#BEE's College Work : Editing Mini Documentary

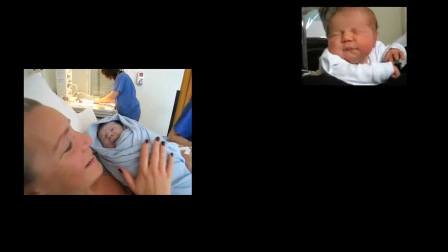Editing is a process of selecting, processing, visual imagery and audio.
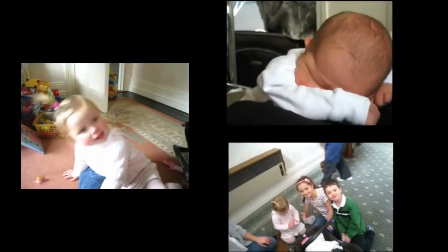As such, editing is a creative skill that allows the editor to elaborate the story in a way that he or she wants it to be.
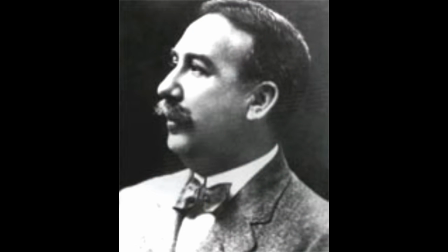Edwin Porter was an early American pioneer and the most famous director with Thomas Edison.
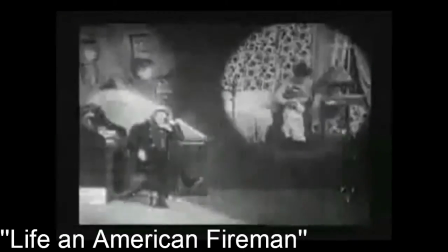His most famous movie was Life on American Fireman, which was famous for the cross-cutting.
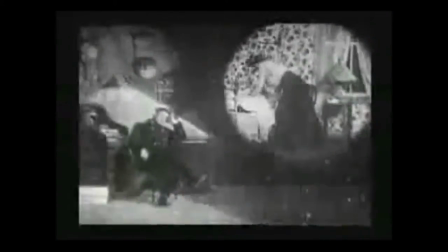Take this scene for example,
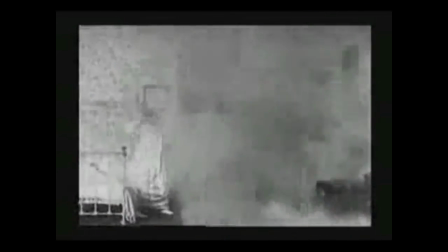where two situations are happening at the same time to classify that these two scenes will come together with the close-up and a stabling shot to show where the action is going to take place. This was the birth of editing. Then comes along D.W. Griffin, who was a premier pioneering American film director.
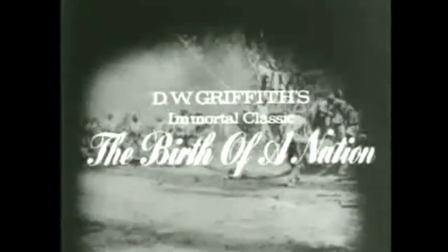He was best known for his epic 1915 film, The Birth of the Nation, and a sub-film, Intolerance.
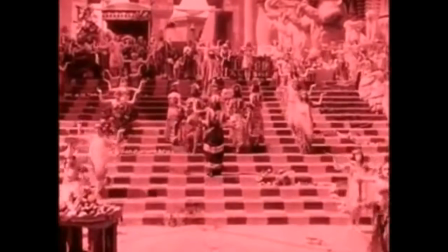Griffin's film used advanced cameras and narrative techniques such as stabling shot, long shot, and mid shots.
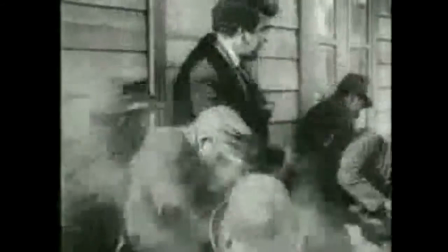Like Edwin Porter, Griffin was used, cross-cutting, power-cutting to get people engaged in a film, also to tell a story of what is happening.
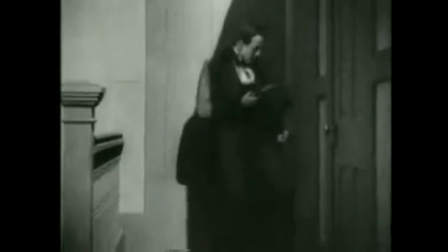His techniques are still being used in modern-day movies. Alfred Hitchcock was an English film director and producer.
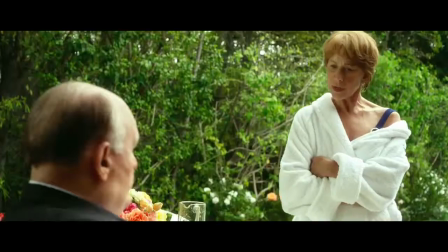He was the master of suspense and thriller movies. After a successful career in British cinema, he moved to Hollywood.
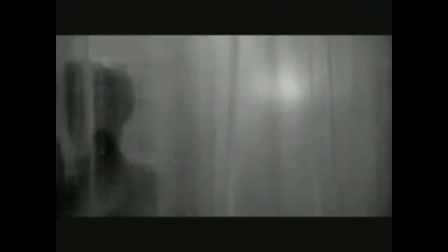His most famous thriller film was Psycho. The shower scene was very engaging and added excitement with loads of fast-cutting scenes to make the audience feel confused and scared.
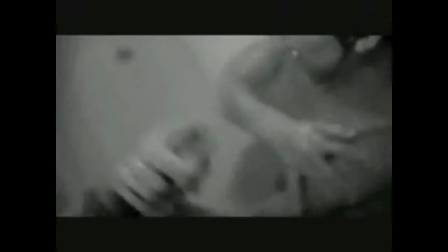Alfred's techniques and skills are still being used today in the modern society. He's the most famous influential filmmaker of all time.